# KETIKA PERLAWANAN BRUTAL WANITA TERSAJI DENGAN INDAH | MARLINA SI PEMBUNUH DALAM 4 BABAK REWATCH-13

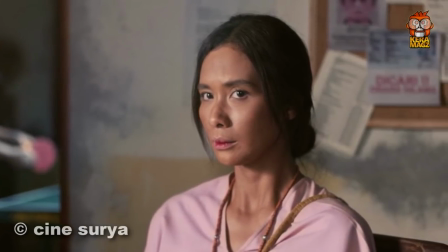501s
Marlina kemudian kembali ke warung makan tadi untuk mengambil barang titipannya sambil menangis sesenggukan.
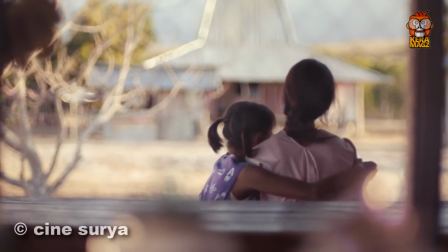507s
Pada saat ini pula lah terjadi repetisi adegan yang menuntun Marlina kembali pulang ke rumahnya.
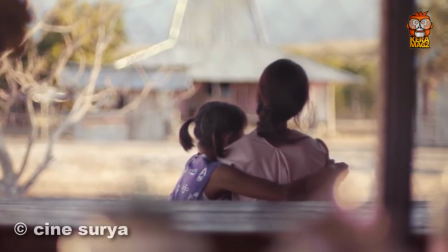511s
Namun kini, dengan perubahan sikap dan pergolakan batin yang terlihat berbeda dari 3 babak sebelumnya.
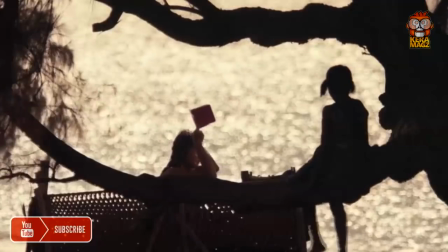518s
Titik puncaknya adalah pada saat adegan Marlina sedang mandi, di mana di sini dia telah mengalami pencerahan batinnya.
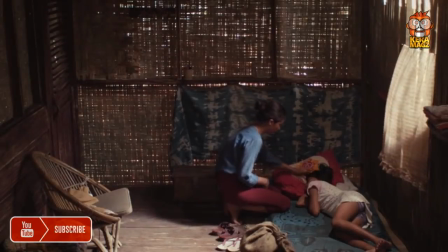524s
Disinilah sikap dan sifat Marlina kemudian berbalik dan kini seolah dialah yang memegang kemudi dalam film ini.
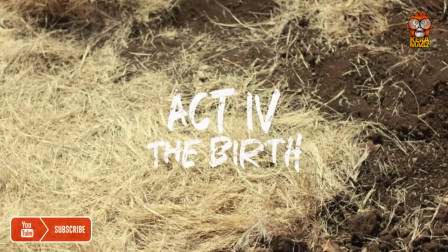530s
Babak terakhir, The Birth alias kelahiran. Disinilah yang memperlihatkan siklus alami kehidupan.
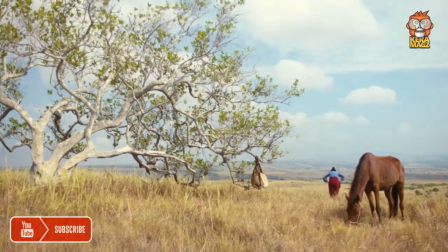536s
Pada saat ini, Novi juga telah menjalani perjalanan pencerahan batinnya.
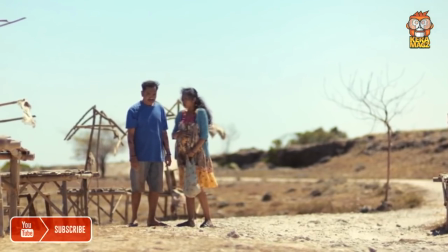540s
Setelah akhirnya bertemu dengan Umbu, suaminya, rupanya Novi mendapatkan perlakuan yang tidak pantas diterima oleh seorang wanita yang sedang hamil tua seperti dirinya.
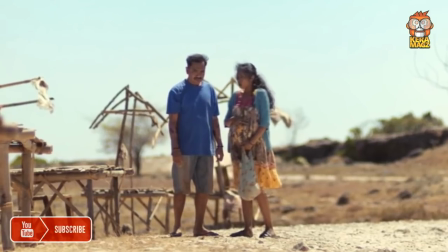549s
Umbu masih tetap mempercayai tahayulnya yang menganggap wanita hamil sungsang dan telat lahir itu pertanda bahwa istrinya berselingkuh.
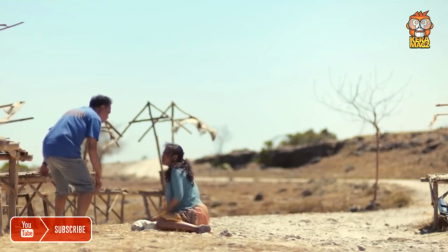557s Kalau begitu, kok kasih lari tuh sekarang? Sekarang, bodoh mati kau!
Umbu pun kemudian meninggalkannya.
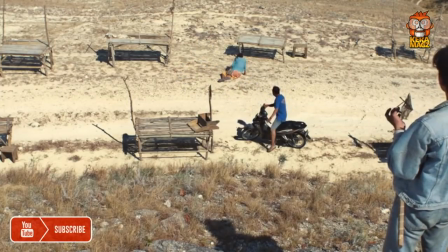563s
Franz selalu memanfaatkan dan mengancam Novi untuk mengajak Marlina kembali pulang ke rumahnya.
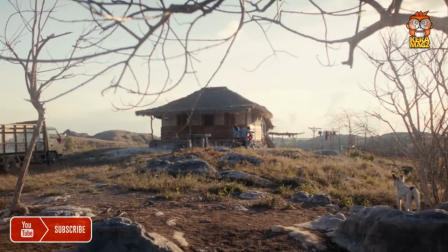568s
Franz pun mengantarkan Novi kembali ke rumah Marlina. Namun ternyata, air ketuban Novi sudah pecah, yang menandakan dia akan segera melahirkan.
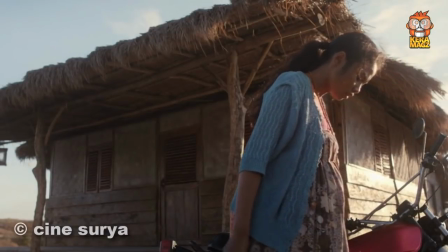577s
Novi kemudian berniat membunuh Franz dengan memanfaatkan parang yang dia ambil dari salah satu mayat korban Marlina.
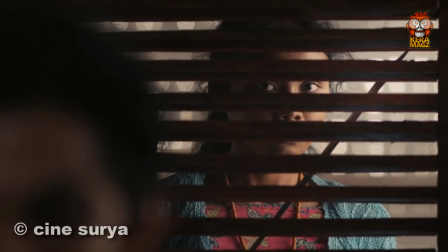583s
Namun niatnya batal, lantaran dia kasihan melihat Franz yang terus menangisi teman-temannya, terutama Markus.
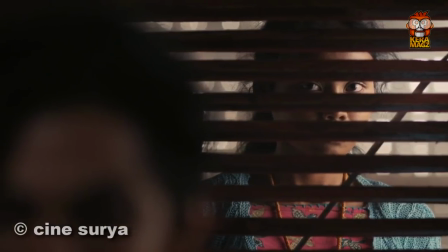588s
Franz dan Novi kemudian menyambut kedatangan tangan Marlina yang membawa pulang kepala Markus.
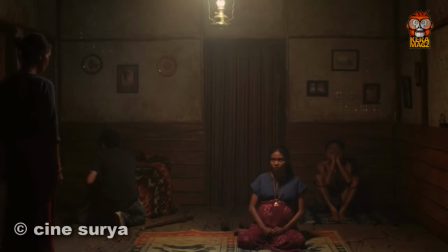593s
Franz mengembalikan kepala Markus yang dia tempatkan bersebelahan dengan tubuh mumi suami Marlina dan kemudian memulai niatnya untuk balas dendam terhadap Marlina.
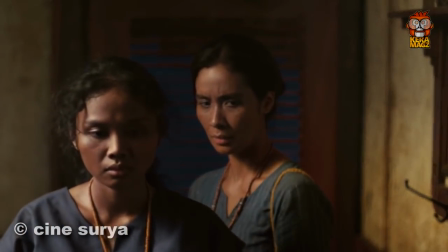602s
Dimulai dengan pola yang sama dengan kejadian pembunuhan Markus.
Mau masak apa?
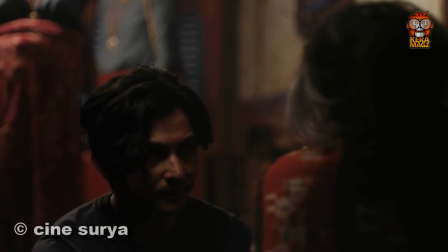607s Sup ayam.
Franz meminta Novi untuk memasakkan sup ayam, sementara Marlina diminta untuk menemaninya.
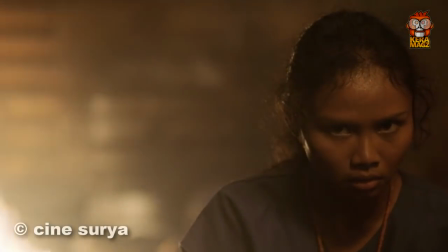613s
Menyadari bahwa Marlina sedang digerayangi oleh Franz di kamar, Novi pun kemudian masuk mendobrak pintu kamar dan memenggal kepala Franz.
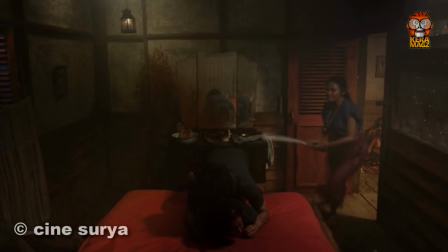620s
Pada saat itu pula lah, Novi akhirnya melahirkan bayinya.
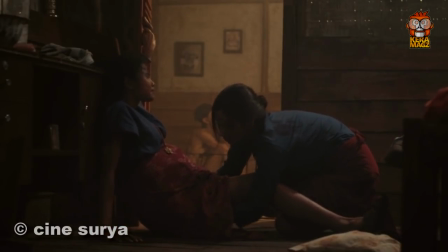624s
Pemandangan yang sangat kontras dalam satu frame, memperlihatkan sebuah siklus kehidupan yang kita maksudkan tadi.
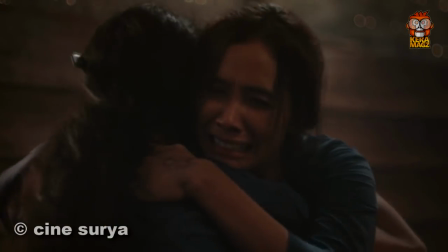630s
Ada yang mati dan ada yang lahir.
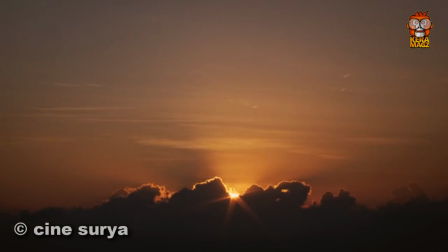632s
Dalam scene ini benar-benar mengguncang penonton dengan bersorak dan bertepuk tangan di beberapa screening di event Festival film ternama dunia. Ada beberapa hal menarik di sini. Di babak awal, ketika Marlina sedang bersiap memasak di dapur, Marlina terlihat menatap penonton.
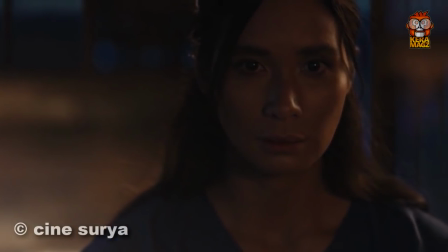649s
Dan kalau kalian sadar, ini adalah breaking the fourth wall, sama seperti yang dilakukan oleh Deadpool di filmnya.
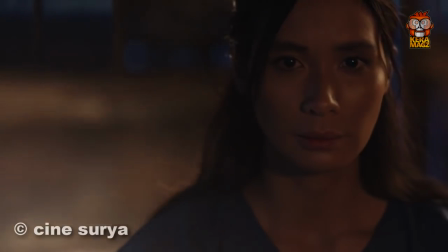655s
Marlina seolah meminta persetujuan dengan penonton, gimana dihabisin aja kan nih?
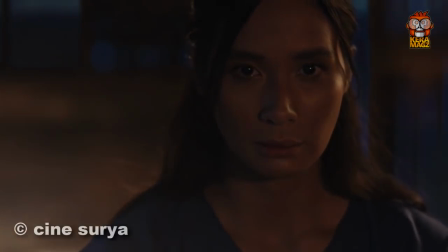660s
Dan dibantailah mereka semua.
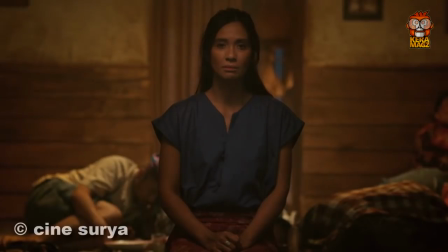661s
Lalu setelah menghabisi korbannya di ruang tamu, Marlina juga terlihat tersenyum ke arah penonton, seolah mengatakan misinya berhasil. Atau jangan-jangan Marlina malah mau bilang, antum semualah yang bertanggung jawab atas tewasnya mereka.
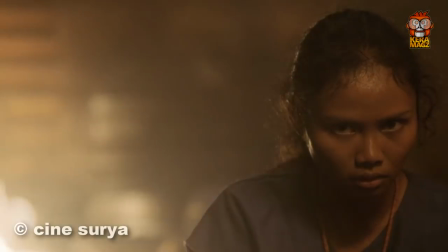673s
Nah loh, bukan hanya Marlina, Novi pun juga melakukan hal yang sama dengan menatap ke arah penonton seolah berkomunikasi dengan kita.
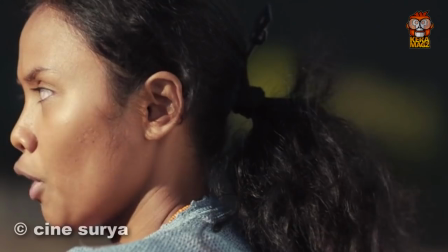681s
Film ini sebenarnya syarat akan sindiran sosial juga yang memperlihatkan kondisi yang sangat dekat dengan keseharian kita.
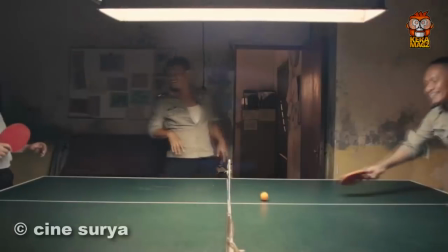688s
Sama seperti bagaimana perlakuan instansi pemberi layanan penghidupan yang layak dan rasa aman kepada masyarakat,
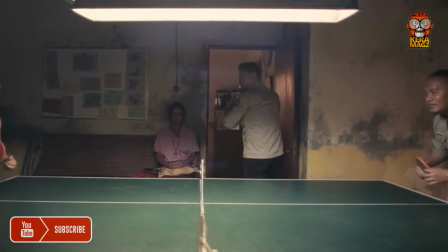694s
yang mana di sini diwakilkan oleh polisi, di mana mungkin ada di antara kita yang juga pernah mengalami hal yang sama dengan Marlina.
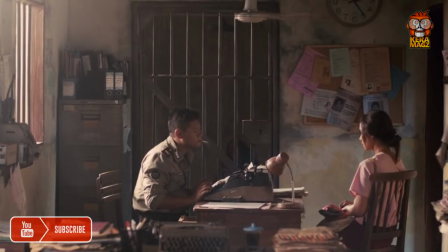701s
Kenapa jadi curhat gini ya? Yang jelas, film ini adalah sebuah film yang sangat berkelas karya anak bangsa,
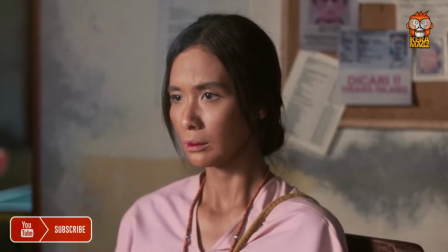706s
di mana kita bisa terhipnotis menikmati karya dengan teknik produksi detail berkelas namun simple dan tidak bertele-tele.
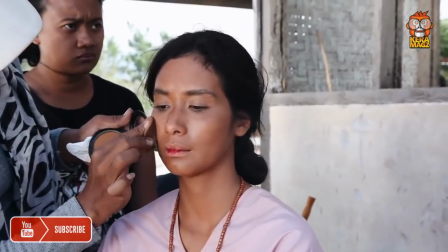713s
Sebuah plot sederhana yang disajikan menarik meskipun durasinya panjang.
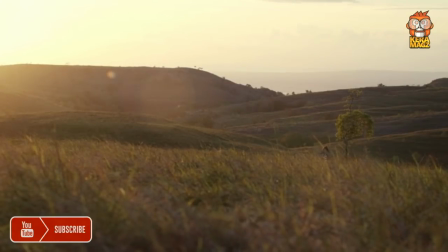717s
Penyajian film ini sangat minim dialog, namun diakali dengan teknik pengambilan gambar wide shot yang justru membuat gambar itulah yang bercerita.
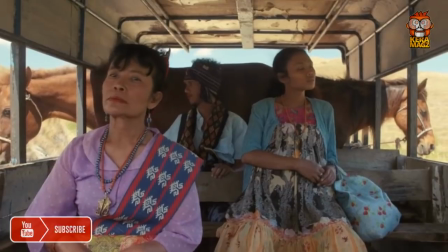726s
Satu scene yang menarik di sini adalah ketika ibu-ibu ini ada di atas truk sambil ngobrol,
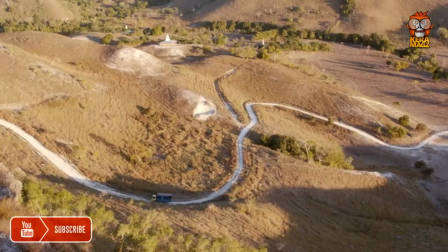730s
namun scene-nya memperlihatkan mobil truk tersebut melewati medan yang gersang di Pulau Sumba,
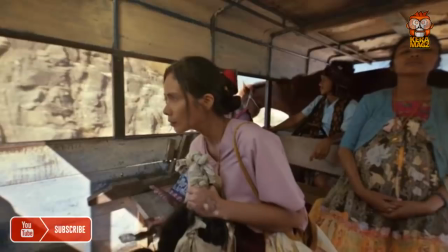736s
seolah kita mendengarkan sebuah sandiwara radio dan kita bisa tahu betul apa yang terjadi di atas truk.
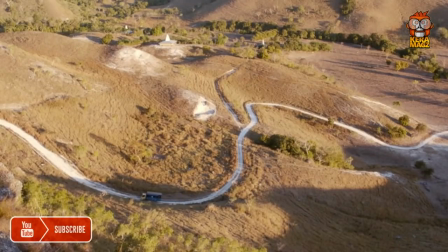741s
Seperti misalnya ketika kondisi perut Novi tiba-tiba diperiksa oleh ibu-ibu parubaya.